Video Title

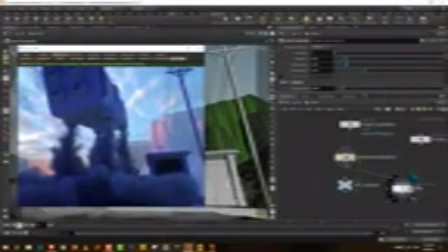Okay, so let me just get it back here. I want to fade it out a little bit more. So I'm just going to take this and push it a little bit towards the right.
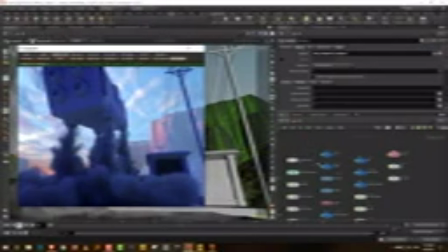Okay, and then let's hit a reload again. Yeah, there you go. So that's better.
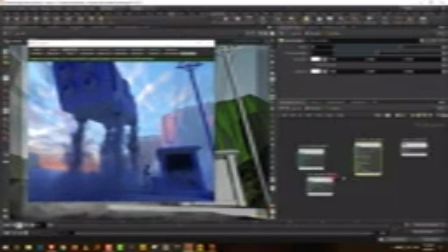Okay, so it's not very complicated. What we need to do is let's get rid of the absorption. We don't need that. I'll bring in the scattering ramp because it gives us,
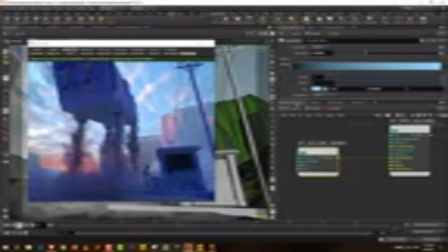it makes it a little bit sort of orangish, because so the scattering always works in the opposite direction. So if you take blue here, then the cloud becomes orangish. That's how you do it. But what it allows is, it feels like the light from the sun in the background is sort of filtering through,
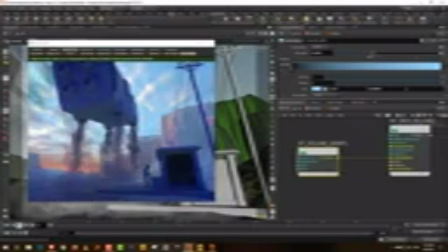so it looks nicer. And then if you increase it, if you increase the max value, it will fade out more. If you lower it, it will become more dense. So we'll keep it somewhere around 0.3 or 0.5. Yeah, 0.5 is fine. Alright, so the second thing is we're going to take another volume ramp.
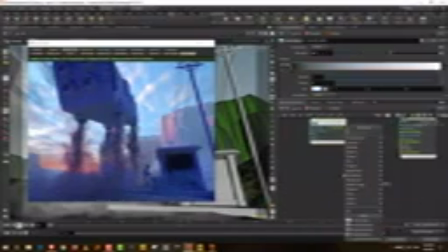This will be for emission, and we will take an emission texture.
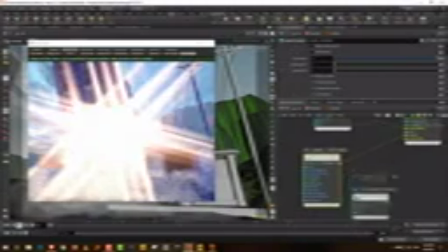So plug in the emission, which will be like ridiculously bright, and then connect the emission ramp.
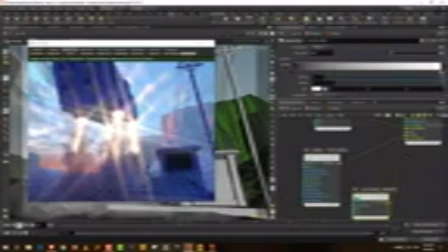It will come down almost immediately, and change this to blue.
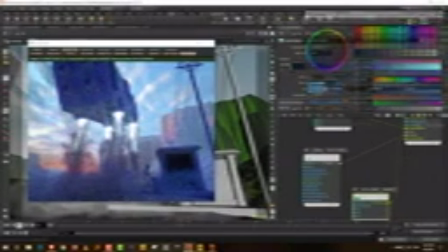We'll add in another point and make it darker. And what you can do additionally is we can just adjust the max value.
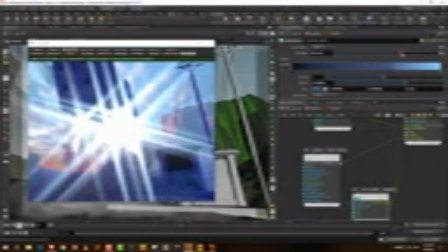Like if you make it lower, it will get brighter, and if you make it higher, then it will get darker.
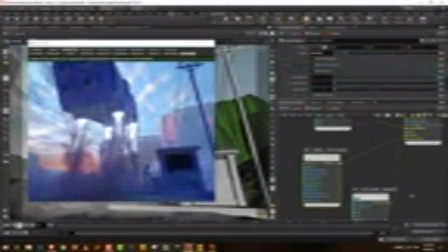Yeah, so this is essentially it. Okay, so this is what we want to do with the exhaust. Now if you don't want it to affect lighting, you can turn off visible on diffuse,
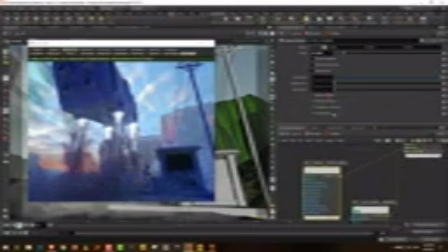because this is technically a light, but we want it because it will light up a little bit, it will look nice.
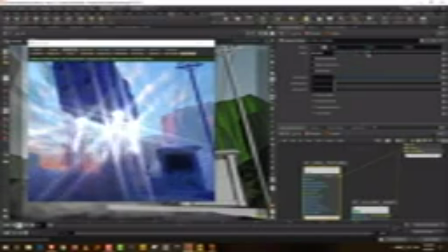Like if you increase it, you will see. Okay, so this is as far as the exhaust is concerned, right?
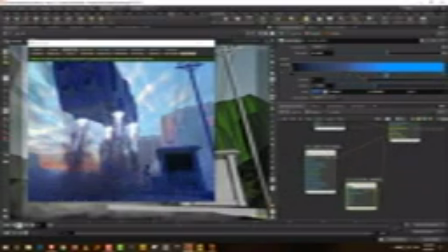So I'll just try and adjust it a little bit more.
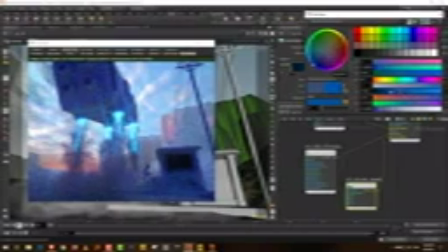Yeah, there you go. I think that's better. Yeah, so now it's bluish.
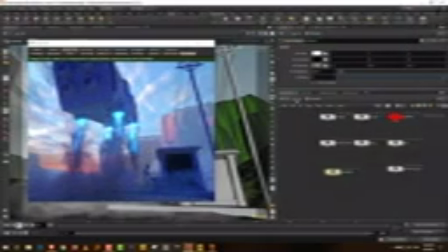Okay, so the next thing I want to do, now that we have the basic thing done, is I want to light up the bus stop so that we can highlight this guy. So what I've done is I have created two materials. So I have one material for the side wall of the bus stop, which is a glass shader.
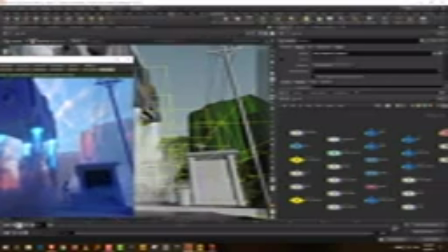It's currently black, so that's why you can't see it. And I want another material for the tube lights on the inside.
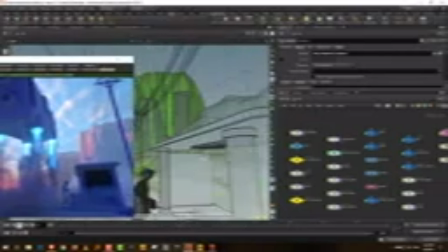Like if you see here, we modeled these tube lights. So what I've done is, if I come into the material network,
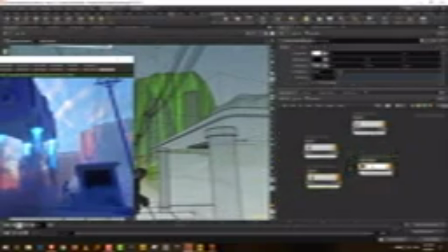I have this one material called glass, and I have a tube light shader, which is essentially building an emission shader.
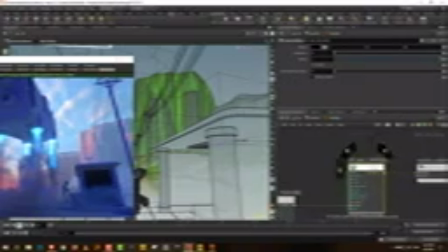So the way to build an emission shader is fairly simple. You take a diffuse material, and then you take an emission texture and connect it to the emission node.
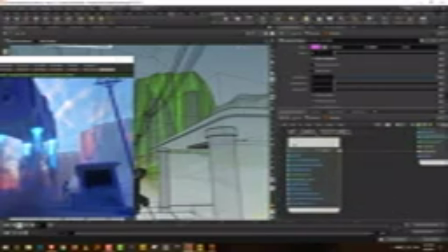And that's all I've done. I've just given it a pink color because it just creates a nice little contrast. Not that you would have pink lights in your bus stop, but in this case it's fine. And then I have assigned them to the objects which is inside the bus stop.
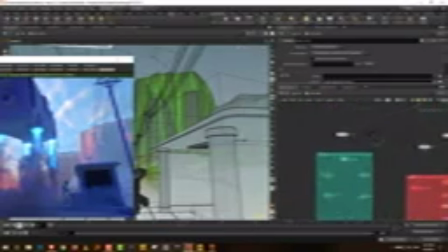So if you come in here, and this is the glass, like these are the glass panels.
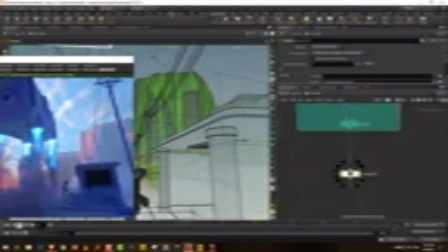So I've assigned the material to the glass panel, okay, which is over here. And then in the end, these are the tube lights. So I've assigned the tube light material over there.
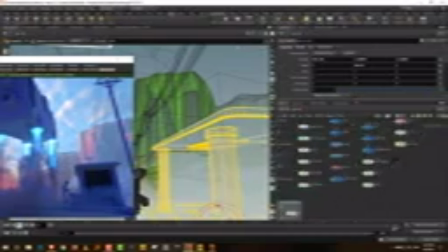So just to turn them on, so you can see the difference.
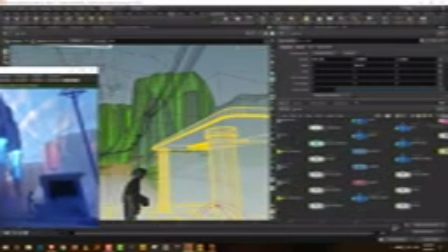So initially my idea was to keep another light, behind this fellow, so he's easier to see.
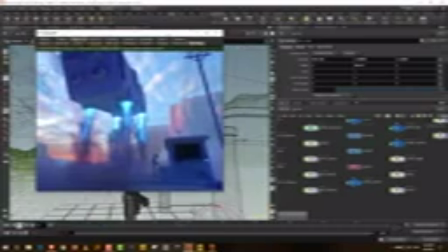But I kind of realized like just having the tube lights was good enough. So let me just do a snapshot of this.
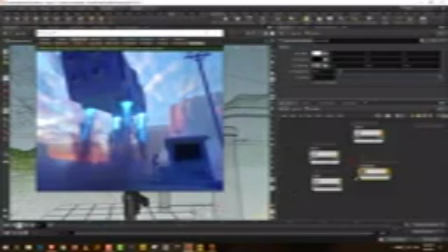And then if I just come into the material network, so the first thing is I'll just get the glass, and we'll get the transmission color to white.
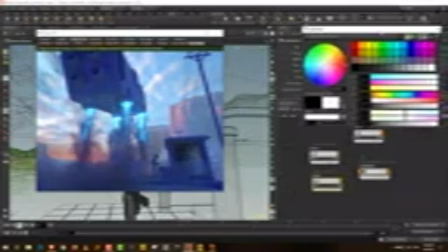And see, so you'll have this. I've given it a little bit of roughness, right?
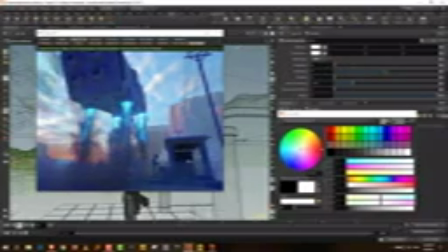So default is that.